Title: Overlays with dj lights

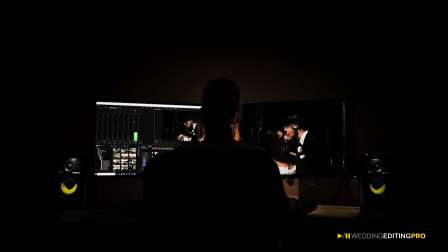0s
Hey there, have you ever considered using DJ slides to overlay your footage?
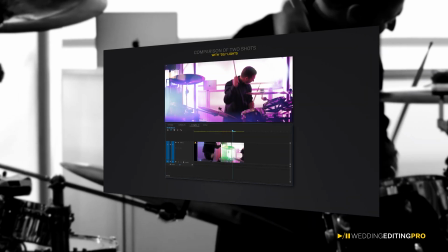5s
If not, in this short lesson we will show you how to combine shots that were captured at very different times
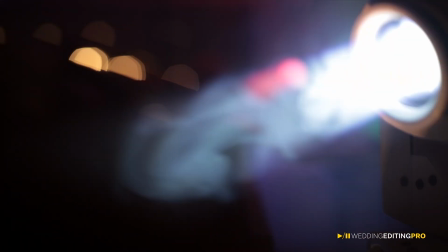11s
and combine together later without noticing the edit by using the DJ slides to overlay the footage.
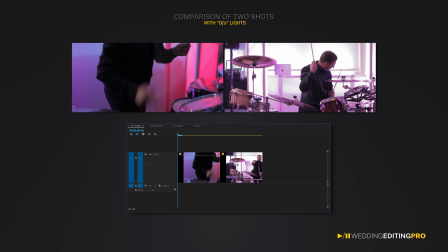19s
These are two shots that were taken during the reception at very different times. Our goal is to combine these two shots and make it feel like it's one continuous shot in the most seamless way possible. Now, as you can see, the first shot has a lot of colors because it was shot while the DJ slides were on.
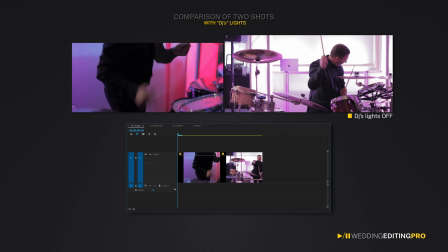37s
Now, the second shot was taken at a completely different time when the DJ slides were off. No matter how much you can try to color correct the shots, in order to match them, it will not give you the result you desire.
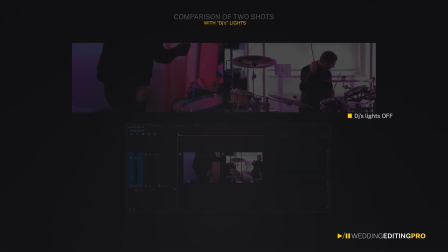48s
But why is this? Take a look at this first shot.
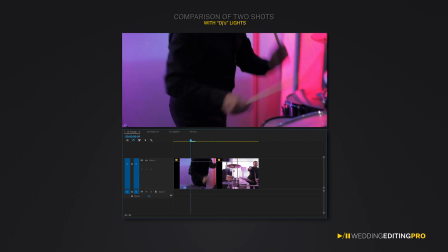53s
The colors are constantly changing second by second, giving the appearance of a clubby vibe.
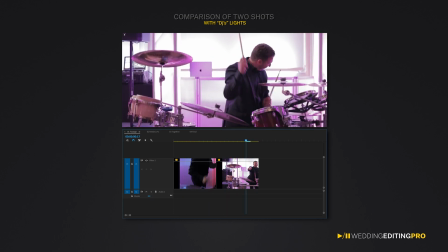59s
On the other hand, the second shot has a steady purple color scheme, which makes the shot a bit boring and not that effective.
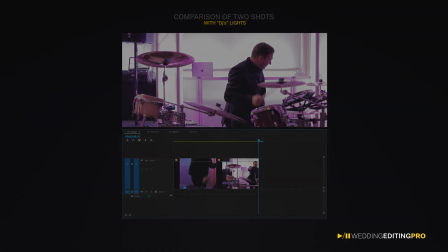67s
The distinction within these two shots is very visible when they're combined together.
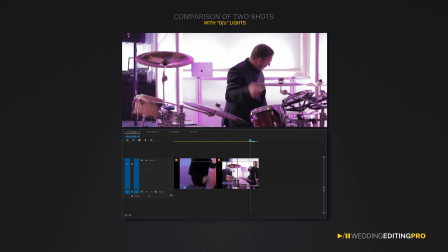74s
The best way to approach this is to use some type of light leaks to give us the clubby vibe that we need in order to combine it with the previous shot.
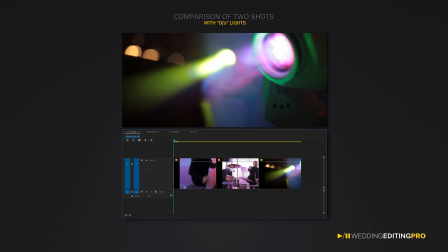83s
I was able to use a shot that was taken prior to the start of the party.
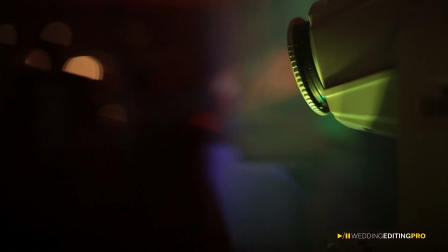88s
These detailed shots come very useful when you are in need of adding more character to your shot,
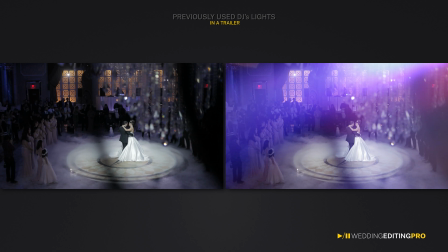96s
especially while editing party footage.
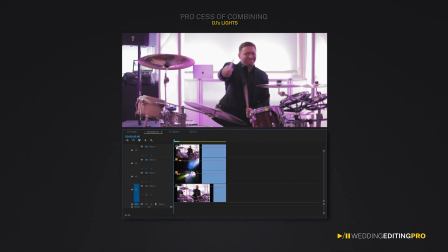102s
The first thing I did was to darken the shot so that the purple color can be more pronounced.
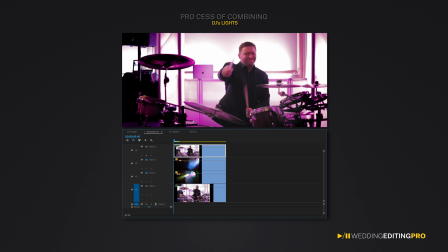107s
Then I duplicated the shot and masked out the drummer. And in between, I added the shot of the DJ's lights and changed the blend mode from normal to screen. Then I duplicate the same shot and change the position and the scale of it, and here are the results.
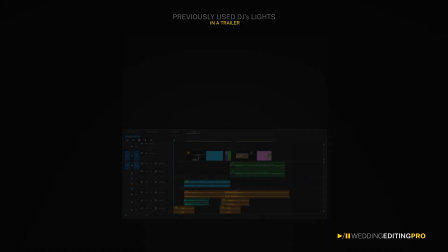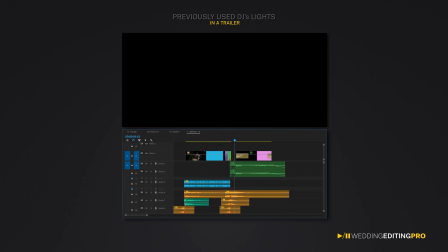134s It feels so good. It feels so good. It feels so good. Jamie and John. It feels so good. It feels so good. It feels so good. Jamie and John.
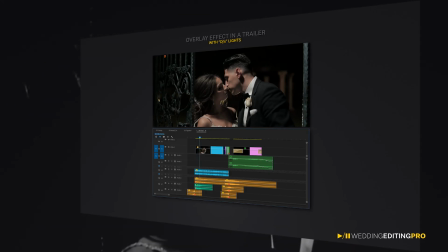148s
By using this overlay technique,
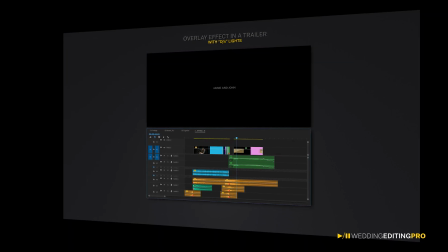150s
these two very distinct shots can now be combined even though they were originally shot at different times.
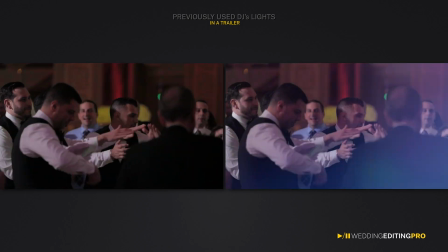157s
If you're a solo videographer who happens to shoot and edit, keep in mind how useful it can be to have shots like this.